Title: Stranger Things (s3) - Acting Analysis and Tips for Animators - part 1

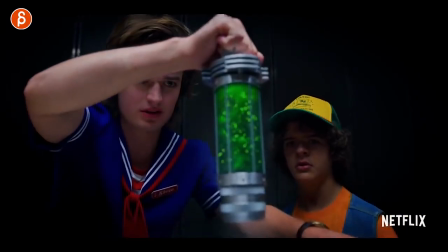(0:00)
Welcome back it is Thursday and that means acting analysis for animators and today I'm going to take a look at season three of Stranger Things. Since I'm looking at the whole season I'm gonna break up this whole thing into three parts and today's gonna be part one obviously and I'm gonna break this up into episode one two and three. Let's get to it. Alright and in this one it's not so much an acting thing but it's more about introducing your characters and as you probably
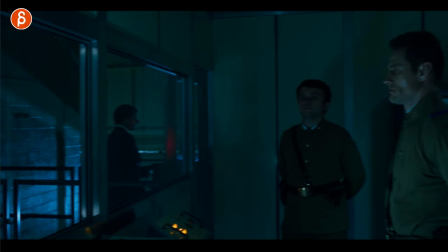(0:28)
have seen if you've seen some of my clips here I'm a big fan of camera moves introducing characters and potentially showing off different things in terms of animation so what i
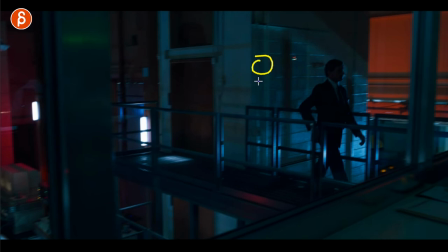(0:35)
like about this just from a principal point of view you could show off a walk that's my character walking i don't know what this is but like this character so you could have and this could be anything right this could be a run this could be a run into maybe this is a
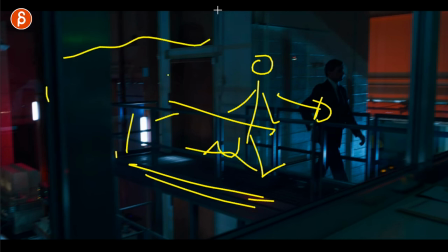(0:48)
castle wall or something and you have some action there's some flying creatures i mean you can escalate this as always and go crazy but you can show off full body this could be someone standing waving like come on come on like whatever you want to do but it's full body and then the
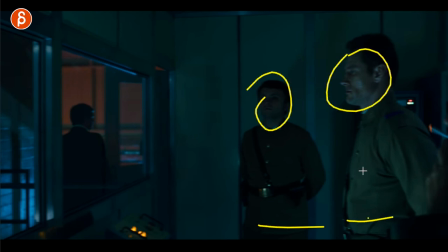(1:02)
camera pans over and then you can introduce a more close-up half you know waist up type of stuff all the way down to close-up
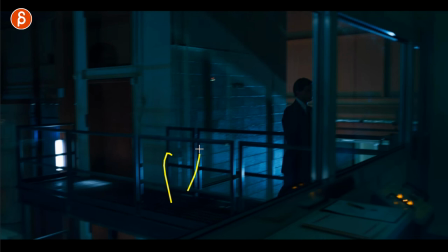(1:10)
and you can do facial stuff so imagine this you would change the setting again this could be knights they could be soldiers whatever they could be running
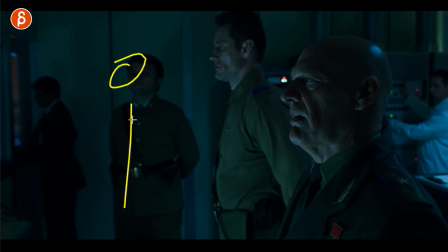(1:18)
and then as they come in they could be in here and then you have your lip sync where they're huffing and puffing they're here they're here and then you got your general whatever going all right or whatever you want to do or this could be kits this could be kits on the playground
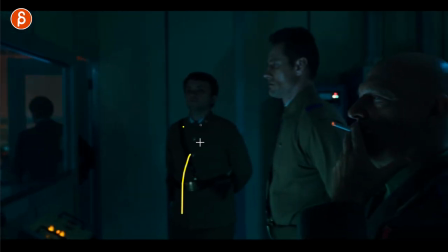(1:31)
maybe they hire up or something and they have water balloons and they're running and like jimmy jimmy they're coming they're coming and then you got the little kid that's
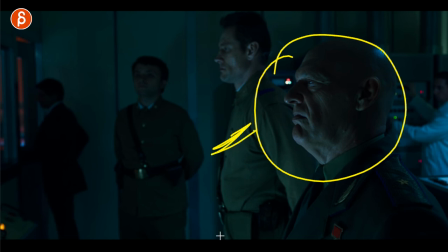(1:38)
older probably not smoking but he could have some chocolate or something and you can just change his whole thing into kids this is so
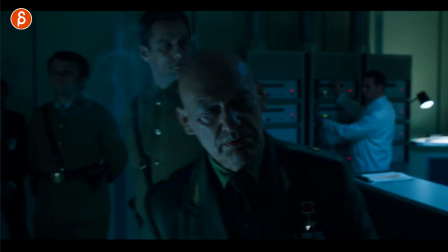(1:46)
silly but i think this could be really cool and you can go further and copy this i mean don't copy but you know as an inspiration quote unquote and turns around and then there's something else so maybe you know you got that one kit and then it turns around and then there's another
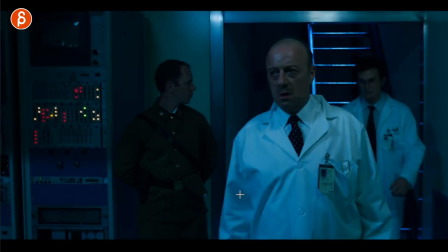(2:01)
kit that has crazier hair rufio style comes in and all right we do we have all the water balloons yes let's go and fight but anyway this
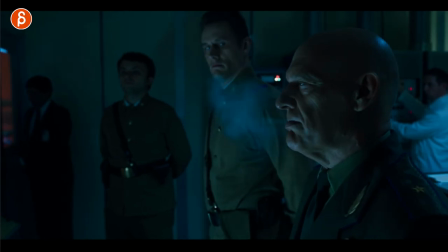(2:10)
could be a cool uh combination of full body half close up and then you can go further and then show again more full body with the
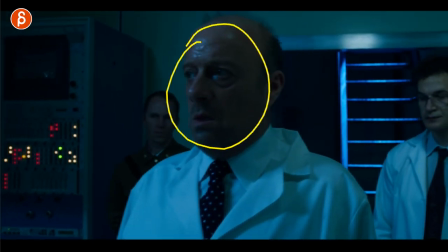(2:18)
with the difference interesting character walk that then ends up close up into something else that's facially driven I think this is super cool this
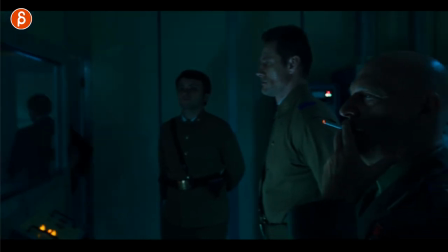(2:26)
interesting camera move the staging leads to all kinds of possibilities of showing off multiple things in one shot and in this one I'm going to combine a couple things
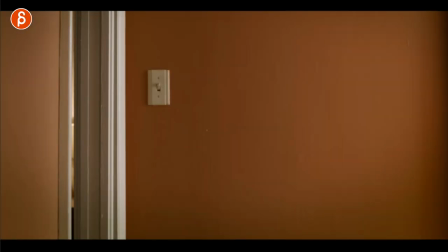(2:34)
in terms of prop and character introduction and camera I'm always a big fan of stuff like this right so you have an empty thing and imagine this could be the beginning of your reel you got your title credits and they fade out this set fades in you're wondering what's going to happen and
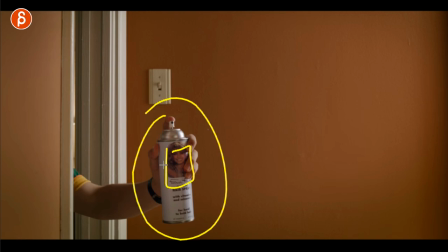(2:50)
that could be an interesting prop i mean this already makes it interesting and funny uh this could be all kind of stuff this could be a hand holding like a plushy teddy bear wiggling and then whatever we want to do with it that could be interesting why why is there a hand holding
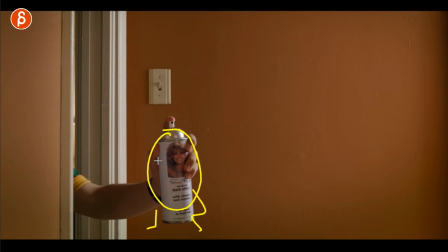(3:04)
a teddy bear i mean the prop itself could be cutely animated and then again it sparks the interest and then the character comes in i
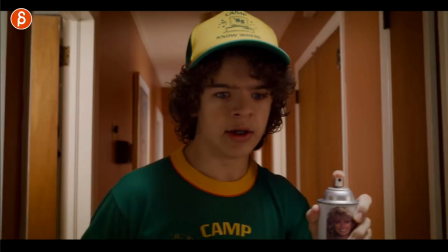(3:11)
mean that could be an interesting intro to a shot then you have all of this i'm going to fast forward or fast scrub but then it's back to
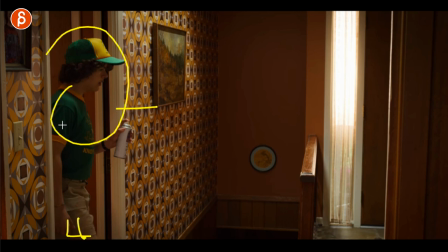(3:18)
this where he continues again somewhat full body not quite but you can show off a walk or whatever mechanics you have here that then
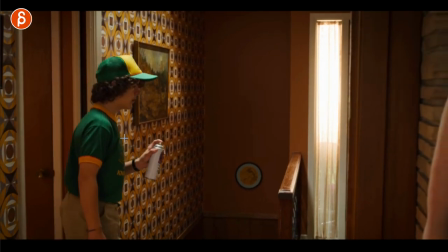(3:26)
leads to this i'm just a big fan of this because then you can combine multiple things as i said before you have different things in terms of body mechanics
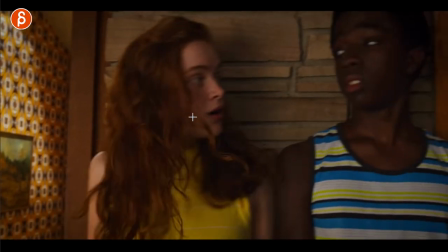(3:33)
you can you don't have to show just one thing and combine that into facial stuff and interesting too where it's kind of a i'm
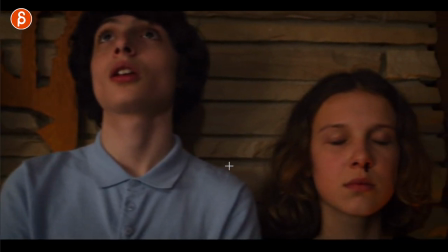(3:39)
leading into the next into the next into the next now this might be too long for you you might not want to do all of this but I think
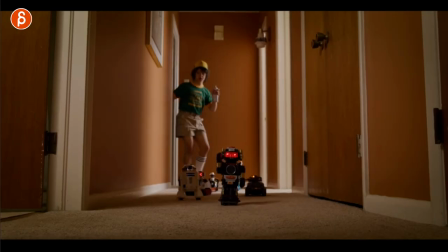(3:45)
it's an interesting opportunity to again to show off multiple things and going back to this with the character introduction here and
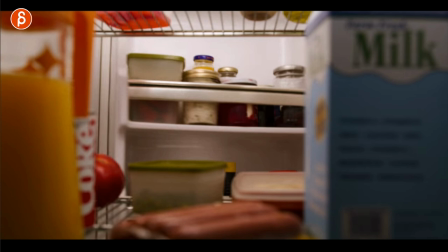(3:52)
speaking of character introduction this one's a bit I wouldn't say overused but it's very common but still it could be funny and I've actually seen some of my students do this where